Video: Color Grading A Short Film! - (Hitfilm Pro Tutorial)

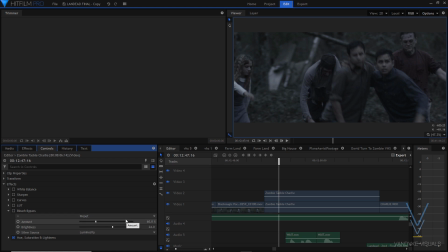essentially the amount is going to also determine how underexposed it gets because bleach bypass always lowers the amount of exposure in your shot. so to combat that I wanted to increase the brightness because uh
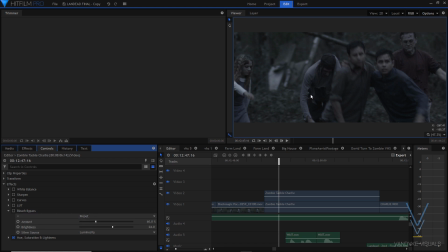you know help the shot give it a bit more light because uh you know we were definitely struggling for daylight in this scene when it was shot so that's why I upped the brightness there
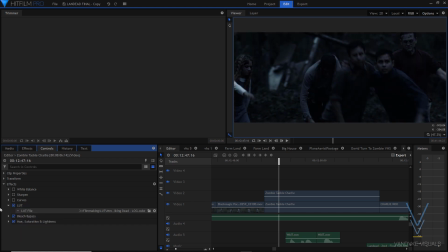going along we have our walking dead lut so that really darkened things up as you can see there again I can toggle this on and off for you and of course giving it that you know aesthetic look those colors that i wanted
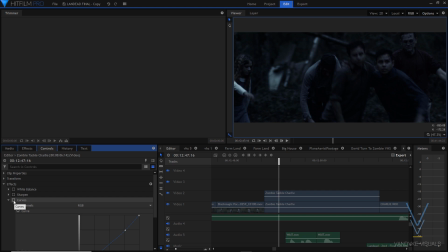and then we have curves now for this one i actually kept it pretty subtle of course you can notice the difference but if we look at what's actually going on here all it really was is an increase in the darker areas and a slight decrease in the
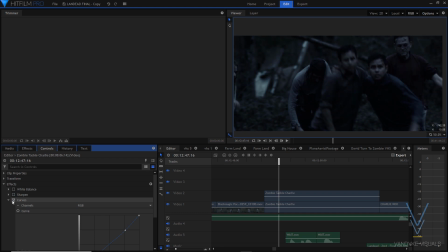brighter areas so we can uh you can go before and afters here so you can see what's going on there you
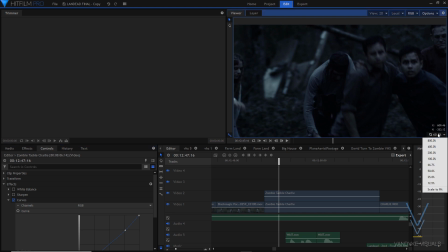know i think it uh it's subtle but it really does make a nice difference allowing us to notice
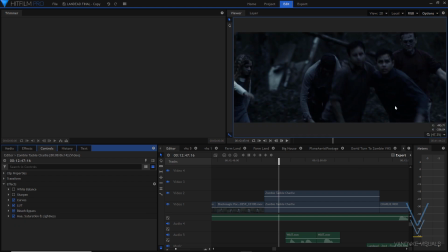their faces more so going up we have our sharpen same as how i had it before giving it that nice crisp look and bringing out that grain that was already in our shot that without it just sort of muddles the image but But with it,
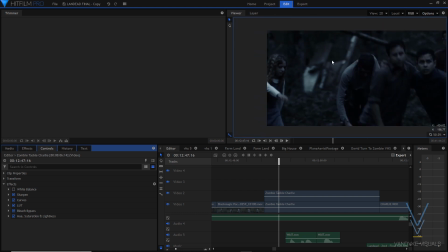it looks like it's a full grain stock that we used, which I really liked. I love it when the camera is able to produce a very filmic style of grain.
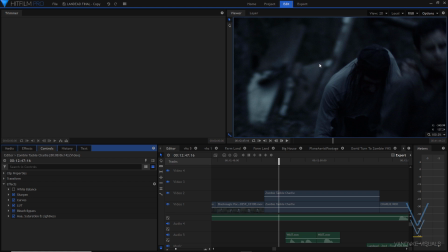And that's what the Blackmagic Pocket Cinema Camera can do so well. And so if you're a bit of a grain connoisseur, like I would say I am,
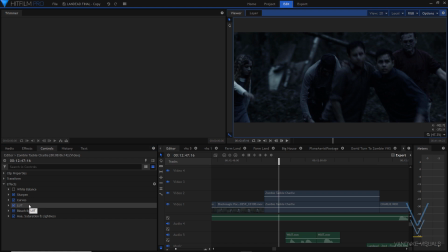having the sharpening in your shots can really help bring that out nicely. And that's what we did for this And then if you'll notice something I actually didn't use film grain for this shot And the reason was is because we were shooting at a later time of day.
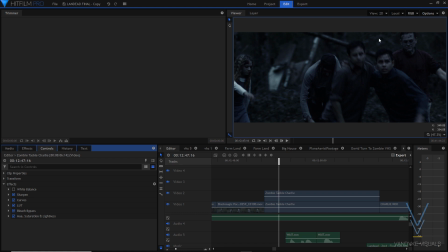There was less light I had to combat that by upping the exposure on my camera And then that brought in a little bit more of that digital grain So using film grain on top of the sharpening would have just been too much So to get everything to sort of fit nicely I just
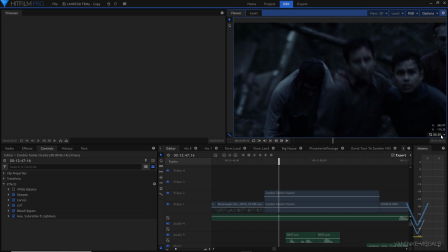left that out just use sharpen and that's why it's not in there and then lastly of course we have our white balance and Again for this I was just bringing back a bit of those natural tones color in the actors faces and that sort of thing giving it more of an
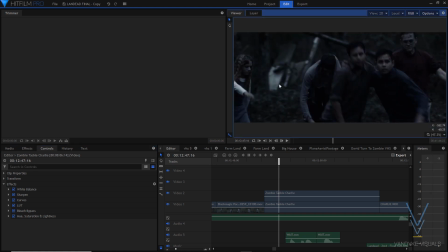even Color tone,
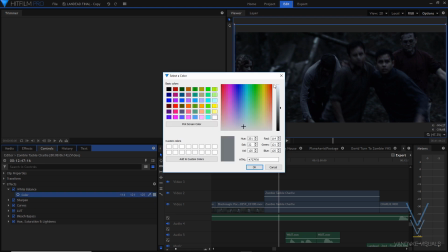but one thing I will say is it's actually not completely set on pure white I did want it to be a bit of a blue tint and
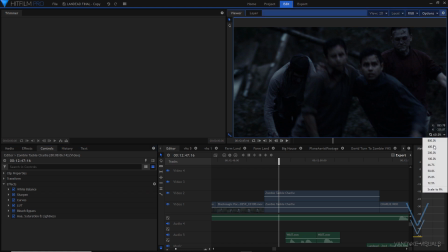just not as blue as how I had it so that's that's what we have there so going back here I can show you
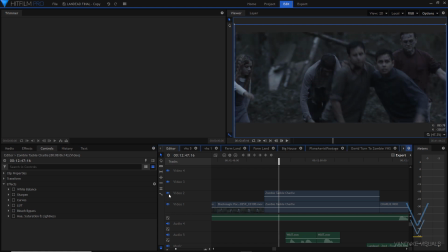this before and after and you guys can see everything that's being done there and the whole final look all right guys there you have it that is how I color graded my short film landed I really hope it was beneficial I hope you're able to take away some pointers and gain insight into
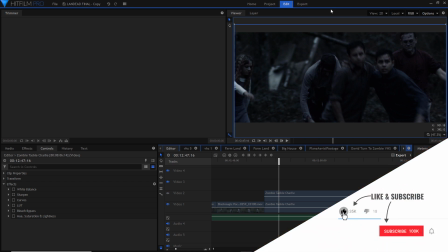color grading your next project but if you did enjoy make sure to hit that like button comment what you want to see next and subscribe to stay updated.
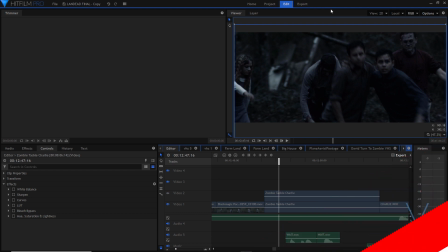All right, guys, take care.